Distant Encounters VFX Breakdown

Hello, and welcome to the VFX breakdown of Distant Encounters. If you're watching this, you probably donated money to the crowdfunder for the short film to get the short film made. So thank you so much for that. This film would not have been possible without your support. And yeah, we're not going to be taking a look at every single VFX shot in the film. There's about 20. We're just looking at 4 or 5, and we're going to look at some of the main ones and some smaller ones. And yeah, I'm excited to show you guys a little bit of the behind the scenes of how we accomplished some of these shots. So yeah, let's get into it.
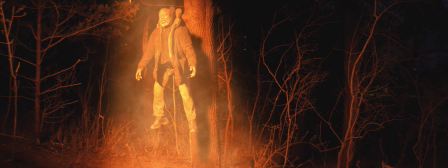(0:40)
The first shot we're going to take a look at is Max's dad being abducted by the UFO beam right here.
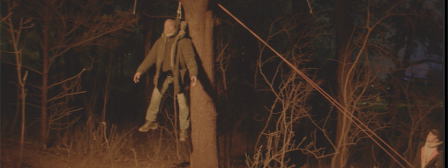(0:50)
So this is how this first shot looked originally when we filmed it. We filmed this on the last day of shooting. This is at a park in Syracuse, about a mile from my house, maybe even a little less. And Sharif, right here,
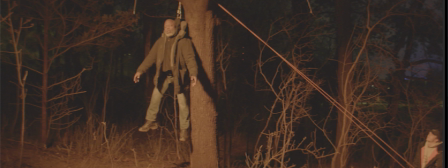(1:08)
met us after filming all the kitchen and basement scenes at my house in Syracuse at like 1:30 in the morning. Me, who I'm right here, my assistant director, Maddie, producer, Aurora, and cinematographer, Derek, brought the harness,
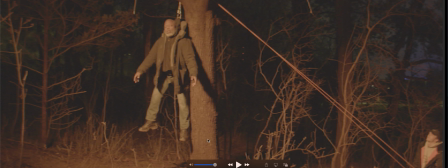(1:28)
cable, the camera and tripod, and a big battery-powered orange light and stand into the woods. And we got this shot because the first day when we were supposed to shoot, when we shot all the wood scenes, the generator broke and it was like freezing cold and late at night.
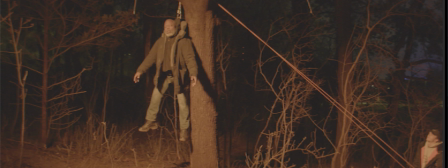(1:44)
We didn't have time to get it. So now that you have a little bit of background on this, to get started with this, the reason why we did this was to make it look like Sharif was floating and in the same lighting and environment. If he was standing on something, it wouldn't look like he was floating. So that's why we went with a harness.
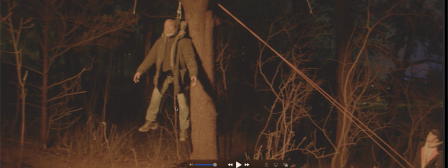(2:04)
And I was his counterweight over the branch right here. And real quick, it's obviously pixelated, this footage. I had to, the other shots that we break down aren't as pixelated, but there's just so much data that I had it rendering on low res when I was going through this.
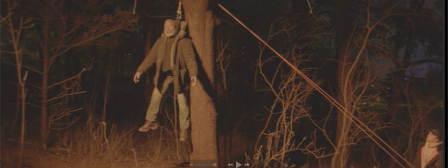(2:21)
But to take a look at this first clip, let's start to go through. So the first thing to do is to cut Sharif out.
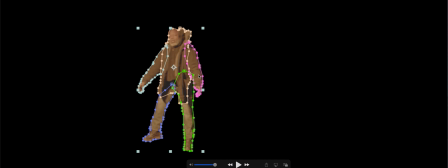(2:31)
So to do that, I basically duplicated the layer and then made a point click with a pen tool around each part of his body, one around his torso and head, his legs and arms, for every frame of the shot. So if it's about a 2-second shot, 224 frames per second, about 50 times.
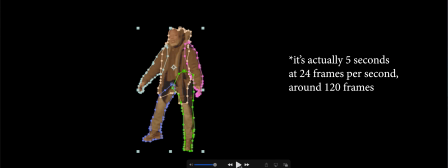(2:51)
I think it was a little over 2 seconds. So I think it was like 70 something frames or something. Just clicking through because his hands move a little bit, his foot moves a little. Going through that, do that for every frame.
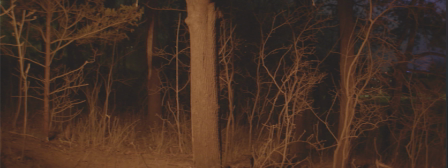(3:01)
And then we grab a clean plate. So everyone runs out of the frame, or we did this before we ran into the frame. Don't move the camera at all. Get a clean plate, a clean background. Why? So we do that so I can throw that cutout of Sharif onto this clean plate.
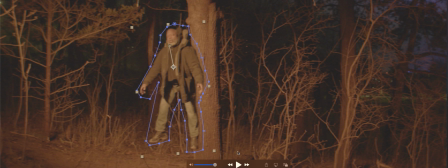(3:19)
And now the lighting matches up and it looks like he might be floating in that scene. Also, real quick, I forgot to mention, this little dot right here is where Sharif is at the beginning of the clip, and the line going upwards to that other dot is where he is at the end of the clip. So that's just how he moves up during the scene.
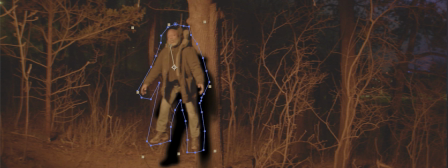(3:36)
So the next thing to do is to duplicate that layer and add a shadow. So I duplicate this layer, just make it black and feather the edges to be softer so it looks like a shadow.
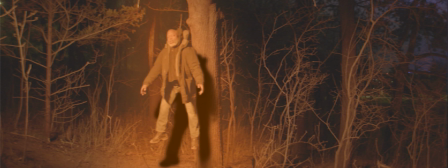(3:51)
Then go ahead and add in the orange glow, the first part of the orange beam. So this is a multi-layer thing to make the beam look like some texture. The first thing to do is to just get an orange solid, draw a shape roughly like this, and then just make it really feathered and soft on the edges.
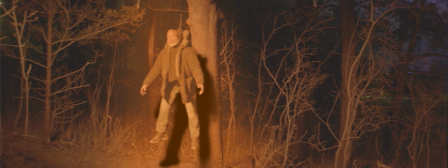(4:10)
And lower the opacity.
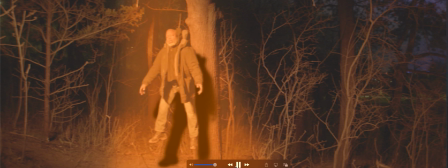(4:13)
And then after that, we do that again with more intensity and a little bit more shape, so a little bit less softness on the edges. It's a little bit of a more defined orange shape right here. Then go ahead and add a fractal noise.
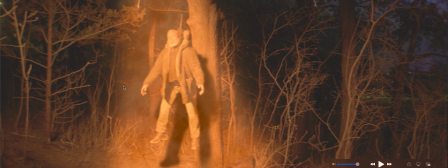(4:27)
So a fractal noise is basically just a white and black texture of swirls that you can manipulate a bit, and this makes it look like smoke or maybe dust. It just gives the beam a little bit more texture. And the next thing to do would be to cut out the shadow to be just on this tree right here.
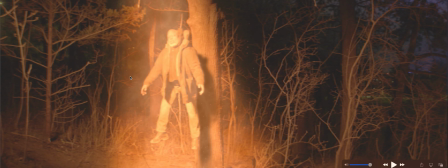(4:49)
And then here what I did is I added a particle effect where you generate some particles to move upward in 3D space. So these three things slowly move upward just to make it look like maybe some dust or some rocks are moving up, and kind of tied in the seam.
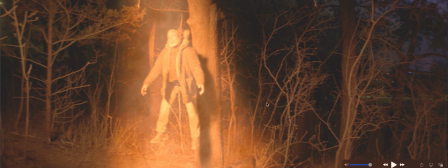(5:05)
I added a glow to the beam a little bit, make it look like it's interacting with Sharif a bit. There's some more intensity on Sharif. And then the final thing after that is to just color grade it, so which is basically just to push the contrast a little bit,
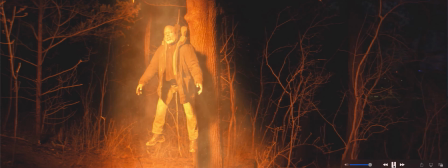(5:20)
push some orange color, and then there you have the final shot. And then it looks a lot better when the color grade goes on it. You'll see the last thing to add color really helps kind of bring everything together and give the film the right tone and mood.
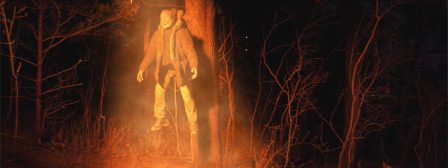(5:36)
Another thing you'll notice is there's a little camera shake actually, and that's a fake camera shake, and all I had to do to make that was move the whole image up, left, right, down, up, just randomly to make a natural feel, and that just kind of helps ground the scene a bit more.
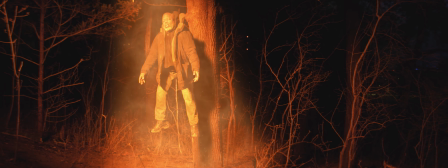And the next shot we're going to take a look at is the one of young Max, or Casty,
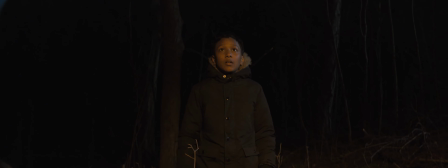(6:04)
finding Sharif, his dad, floating in this UFO beam. The shot right before the last one.
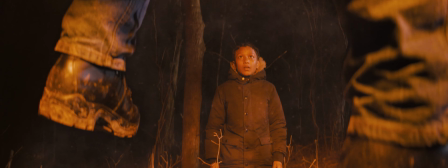(6:11)
So yeah, let's take a look at it.
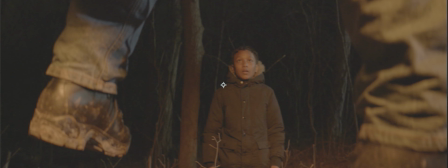(6:13)
So this right here was probably the hardest shot in the movie, and the reason why is because it was really hard to get a good motion track, and I'll talk about that once we get to it.
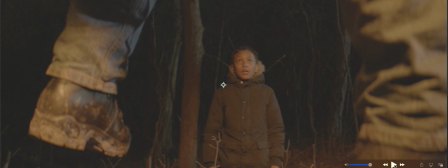(6:29)
So this is the first clip. No footage or no effects or anything. The first thing I had to do was cut out Sharif's legs,
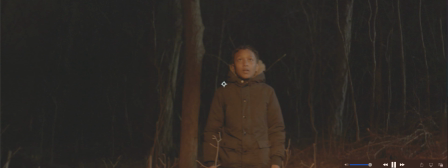(6:39)
and the way I did that was basically drew around his legs, and with software and manually taking clips from later in the video and patching it up over on top of his legs. So this is all actually, this tree is CG generated based on pixels of the camera moving.
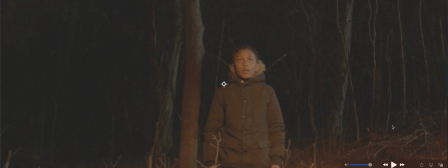(6:59)
It guesses what was behind his legs, and it actually did a really, really, really good job. And then what I did is I went ahead and put his legs back into the shot.
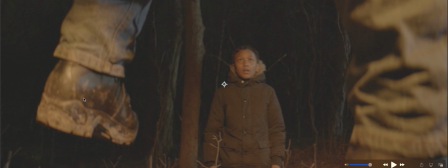(7:08)
And the reason I did that is because I wanted to be able to just move his legs up just a bit. I mean, it's really not that noticeable, but it really helps subconsciously, I feel like. And the other reason is I wanted to change, when I throw the UFO beam in here,
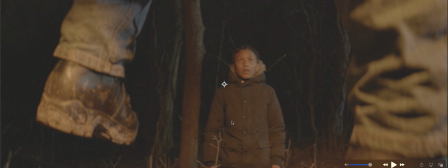(7:24)
because we pull back, we start on a medium close-up of Cassie, and we pull back to this wider shot that introduces his legs and the UFO beam. The UFO beam would be covering his legs a different amount, so I had to change the opacity just on how much the beam is affecting his leg.
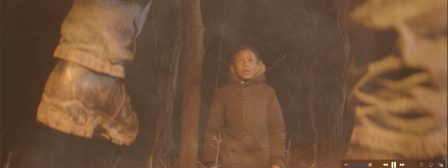(7:43)
The next thing, throw the beam in there. So I literally just copy and paste the beam from the last shot, make it bigger, put it right here in the frame. So after that, what I did is that's changing the opacity of how much it's interacting with the leg,
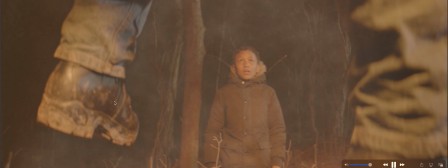(7:55)
right? Yeah, it's making it less on top of the leg. I also just want to note that opacity and how much the beam covers up the leg changes depending on how far back we are in the shot,
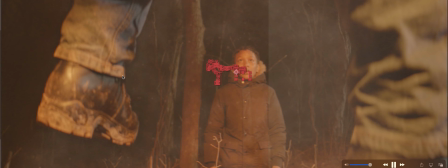(8:09)
how much of the leg we see. So then this right here is the track and with some particles.
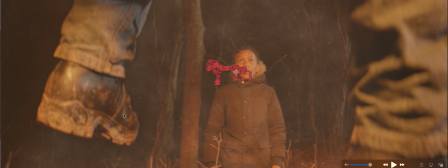(8:15)
So bring the particles back in. How to change the size of the particles.